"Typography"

Traditionally, typography referred to the artful and physical arrangement of type. This used to be a specialized profession, but today's digital environment makes it easy for graphic designers to have all the tools necessary to create visually stunning and highly effective titles and graphics. In order to help you with this, we'll show you how to use concepts like contrast, spacing, and composition to create text that both engages your audience and moves them to action. The ultimate goal of well-executed typography is effective communication. However, just splashing words on a page isn't nearly enough. Effective communication depends upon your message being both legible and readable. In this sense, highly decorative typefaces should be used sparingly and only at larger sizes, such as in headings.
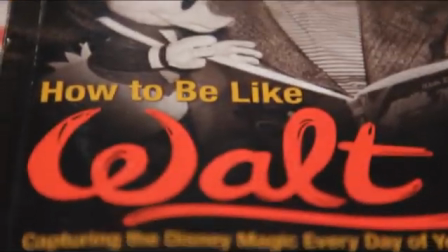[0:56]
These typefaces are meant to be glanced at, not read. On the other hand,
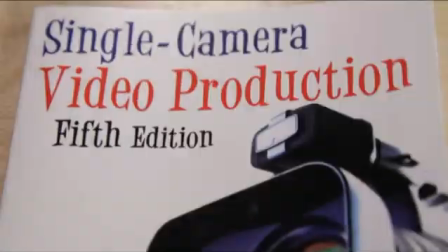[1:00]
those intended for use in newspapers and books are designed with a high degree of legibility so that anyone can easily read them without getting fatigued. Maintaining consistent and appropriate aesthetics is an important part of communication. Every typeface has a particular feel or personality that must match the personality of the product, service, or event that you're designing for.
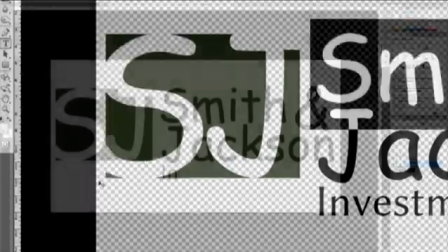[1:27]
The ultra-relaxed Comic Sans would be a poor choice for an investment firm,
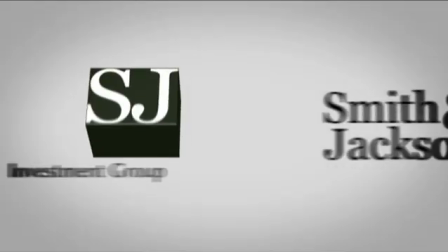[1:31]
while Georgia, with its more serious, ready-for-business feel, would be much more appropriate. Also, the choice of typeface can affirm or confuse your audience's expectations.
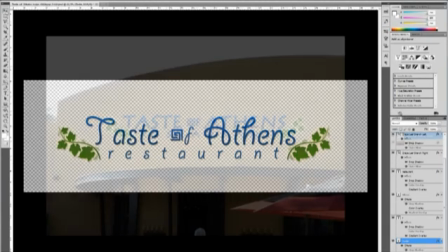[1:41]
For example, an Old West typeface, such as Giddy Up, would be out of place on the front of a classy Greek restaurant. It's also a good idea to choose a typeface based on the particular mood or emotion you want to elicit from your audience.
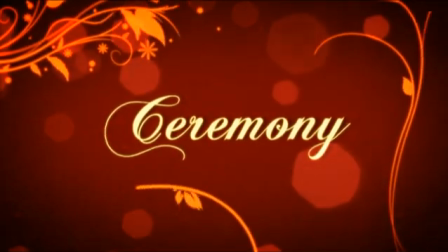[1:58]
Flowing, curvy characters convey a softer feeling than those with sharp angles and hard edges.
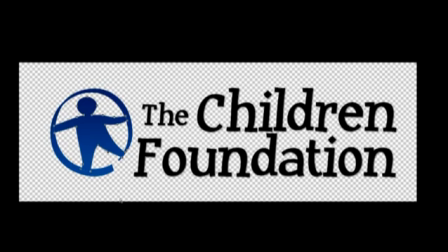[2:04]
Whimsical typefaces such as Comic Sans and Huxtable convey lightheartedness, while strong, powerful typefaces like Impact set the opposite tone. Contrast refers to the degree that certain elements in a design stand out more than others. This is one of the most critical principles of good design. It's one of the few ways that you can direct the reader's eye to what's most important. The first way to create contrast is by using different font sizes.
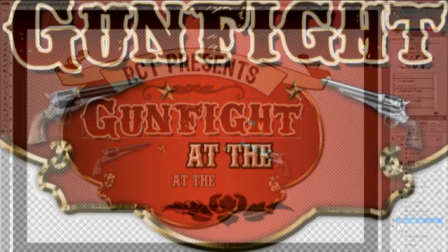[2:39]
A larger size indicates material of greater importance, while lesser material is typically de-emphasized using smaller text. Contrast may be intensified further by varying the brightness of various design elements.
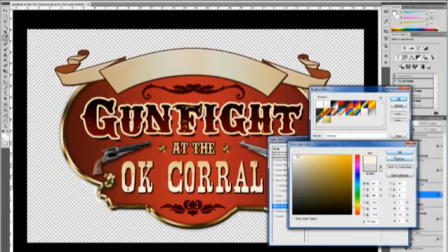[2:52]
Brighter colors demand attention more than subdued colors, and deeper, darker blacks will be noticed more readily than levels of gray.
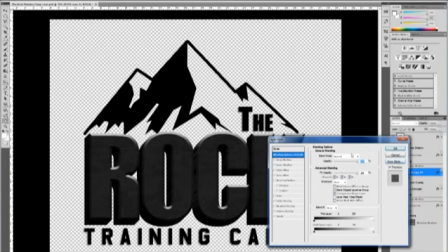[3:00]
Color certainly plays a role in creating contrast. A single word in bright red among an otherwise black text will all but leap right off the page. Altering the weight of a font is another sure way of increasing the contrast between textual elements.
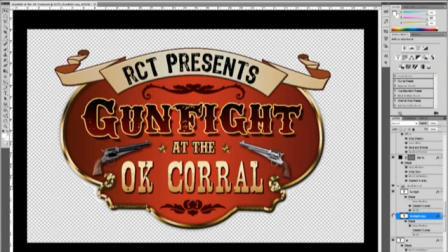[3:14]
A heavy, bold italic will receive much more attention than the font of a normal weight. Spacing tells the audience where to start, when to pause, and where to go next. Between letters and lines, it can improve readability or create tension.
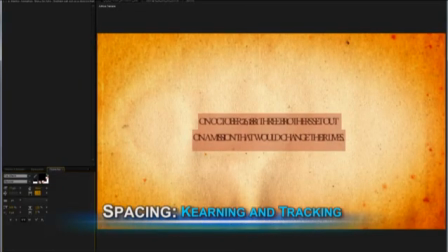[3:33]
Kerning reduces the space between characters, allowing them to overlap, while tracking increases the space between them.
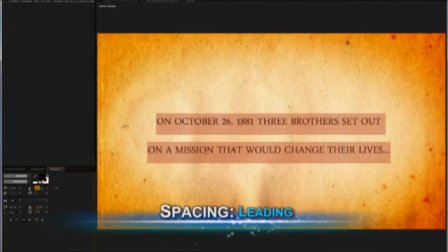[3:40]
Leading may be adjusted to increase or decrease the space between lines of text.
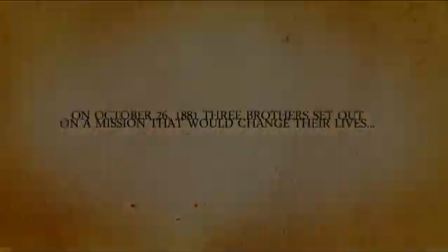[3:44]
Too little space will make it difficult to read, and too much will cause isolation and loss of context. The use of positive and negative space is another important design principle.
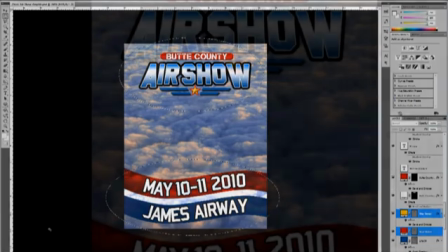[3:54]
The objects represent the positive space, while their environment represents the negative space.
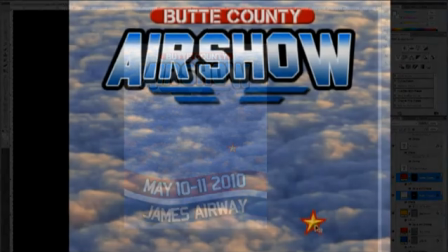[3:59]
The idea is to balance the positive with the negative to create a pleasing composition that is neither boring nor busy. Good composition may be achieved by paying careful attention to the design's visual center and the rule of thirds.